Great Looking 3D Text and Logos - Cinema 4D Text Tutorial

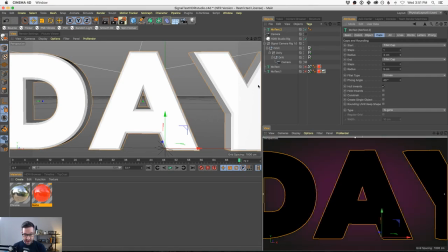[37:01]
Well, there is a checkbox in Motext and other text tools that allows you to constrain the bevel to the existing position of the letter. And this actually looks really good. It can give you issues in some cases, but this helps a lot when it comes to readability.
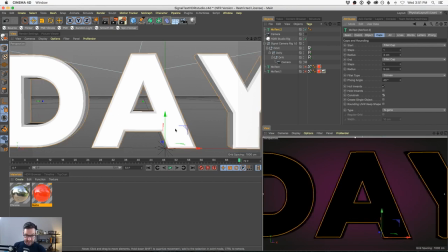[37:17]
And it's right here. It's called constrain. So if I click constrain, now when I bevel, it's going to bevel in.
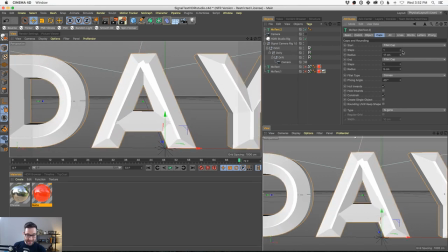[37:26]
Interesting. Now, look, we still have issues. We bevel too much in. We get all these weird patterns on the inside, but we keep it minimal the way we did with the other one.
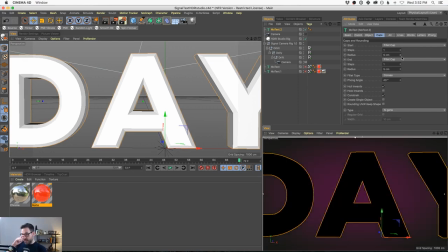[37:34]
We have the same thickness of our letter, but now our bevels are going in.
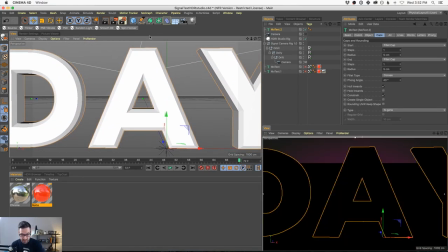[37:39]
Okay, this also allows us to do some cool tricks that I'm going to show you right now.
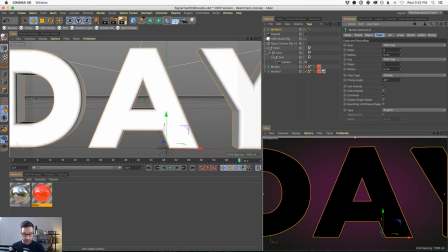[37:45]
So first of all, I'm going to bevel this. I'm going to give it some roundness. I'm going to bevel it inside. And I'm also not going to use convex. I'm going to use a half circle. And a half circle just means it's going to kind of bevel and then move in and give us this kind of like
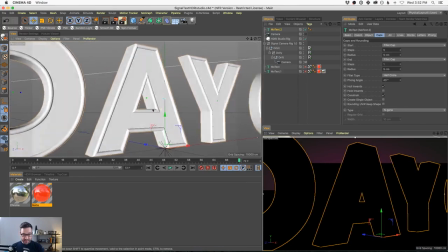[38:02]
extruded edge around the whole piece. Okay, and again, we're trying to add interest.
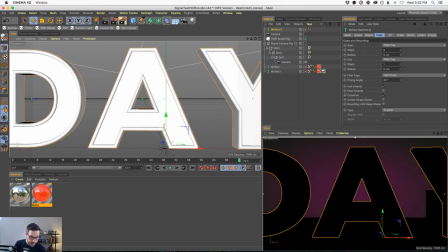[38:08]
We're going to try to add curves so that our type looks good. Let's drop our chrome on it and see what it looks like.
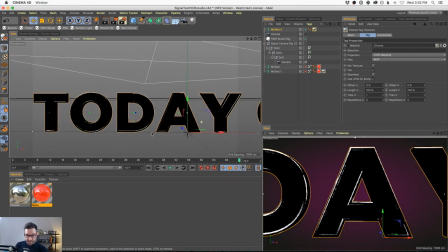[38:14]
Look at all that. Look at all that edge blingy bling. Let's zoom out. That's a technical term.
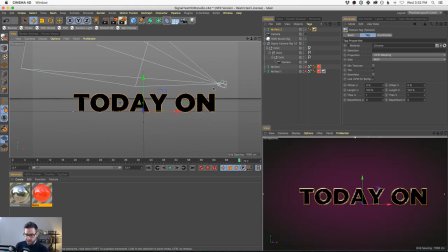[38:20]
It's a motion design only term. It's called edge blingy bling. We got some of it. We want more. We want more. So how do we add even more interest?
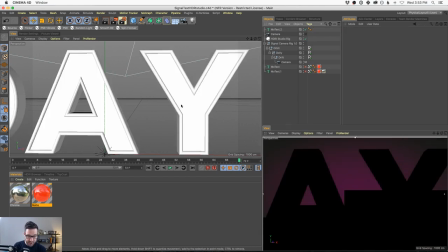[38:31]
I'm going to move this chrome texture so we can look at the plane geometry. Well, that's step one.
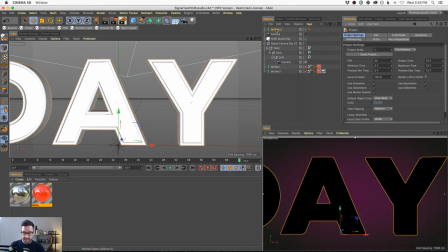[38:37]
Okay, well, here's the trick. You duplicate your text. Okay, I'm gonna just duplicate my Motext, and now I have an exact copy. What do I do with this copy? I turn off constrain,
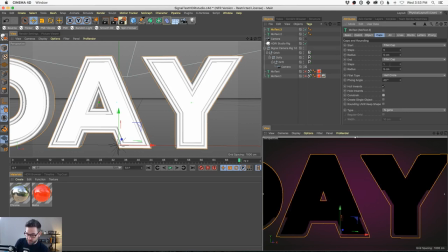[38:51]
and now when it bevels outwards, which means I could crank this up and go out.
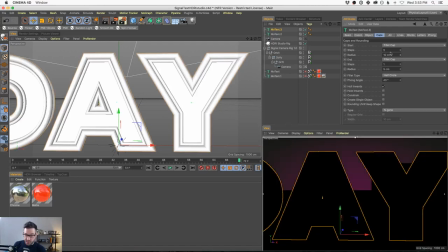[38:57]
Now we're still gonna have the A issues. You still can't go crazy with this, right?
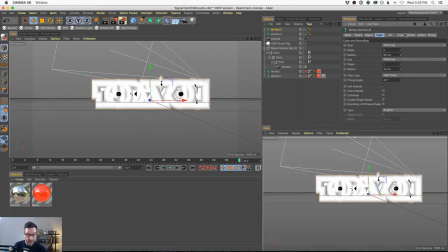[39:02]
Right? Can't like, you know, wham. That's cool, not readable.
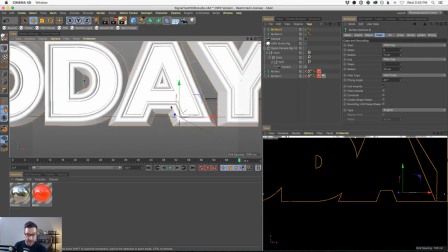[39:07]
Okay, so what do we do? Well, now we're adding even more of this little beveled edge.
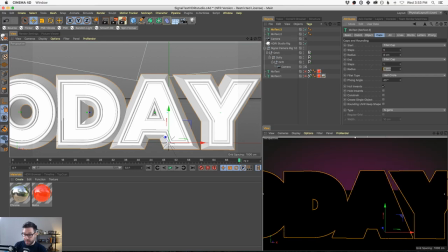[39:13]
And I think 8 looks pretty good. I'm gonna do the same to the back so it's a little even.
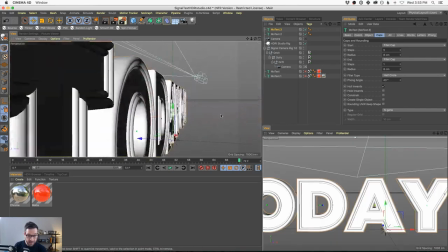[39:19]
And now look, we got our own little custom beveled edge.
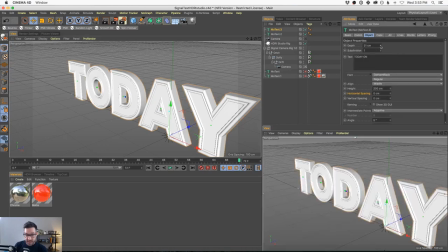[39:22]
And in fact, what I ended up doing was shrinking this thickness down and moving it back on the type.
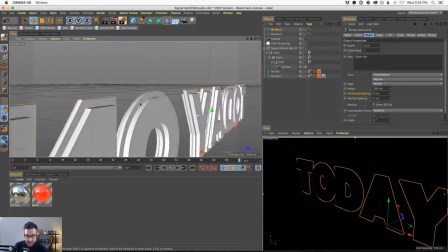[39:29]
So now we have And we can fix the back. I just didn't worry about the back because we're not going to see
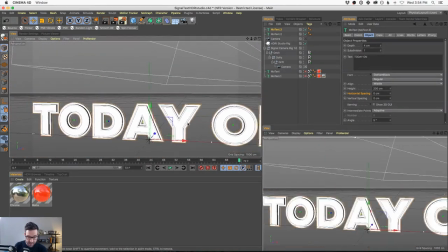[39:36]
it. But if so, you can match the same bevels on the back and get that. But here's what we have now. Let's turn up the thickness on this object.
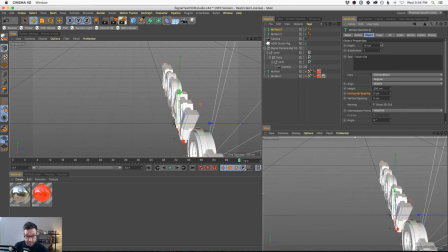[39:44]
Bam. Let's turn up the thickness on this one. And let's move it back so it's a little bit more centered.
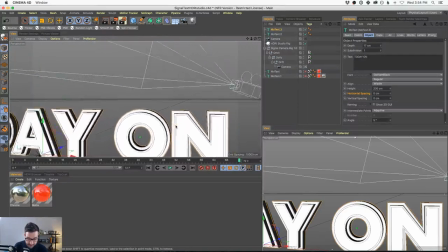[39:52]
So now what we have is this typeface. We have these nice little interesting inside curves.
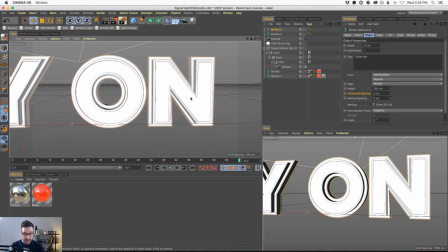[39:58]
We have some nice interesting outside curves. And we can even texture these different to get different looks.
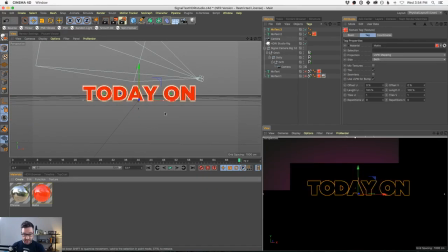[40:04]
So in this case, what I did was I used kind of like a luminate material,
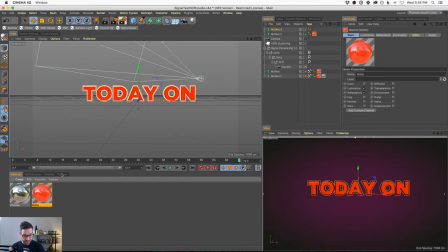[40:09]
which we talked about earlier, with a little bit of reflection, just added some top coat gloss to it. And then on the outside, I used chrome, and I get this look right here.
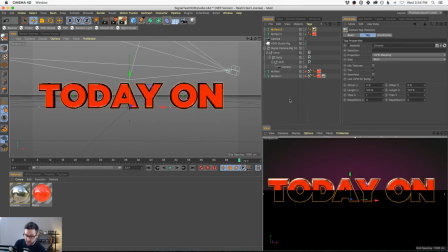[40:22]
Okay, so these colors might need to change, but the overall style is here.
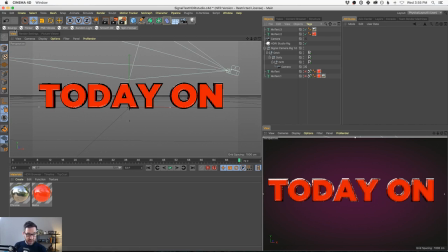[40:29]
And the other secret to this look is some ambient occlusion. Okay, so if you have a HDRI Studio rig, we have these insert render settings. If you want to learn more about this, definitely check out our videos with HDRI Studio rig.
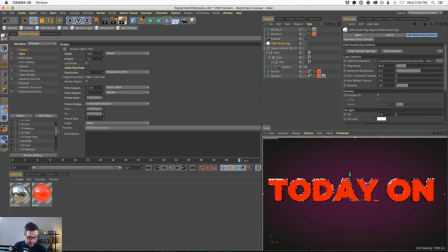[40:42]
Won't get into all of them now, but insert render settings allows you to pick render settings depending on what you already added them, depending on what type of look you're going for. So we have GI settings to make GI render quickly but still look good.
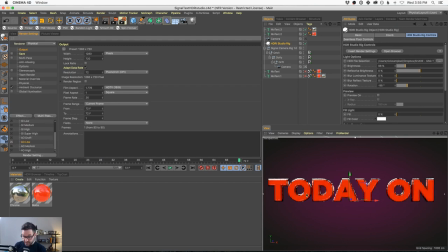[40:57]
In this case, I want to use these ambient occlusion settings to add some shadows on the inside of our text.
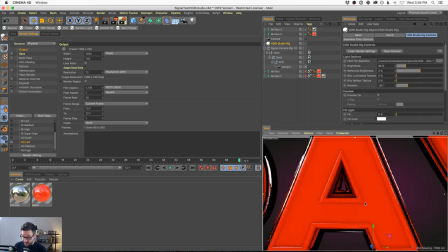[41:03]
What I'm trying to get are these shadows right there. See those little beveled shadows on the inside? Here's without it.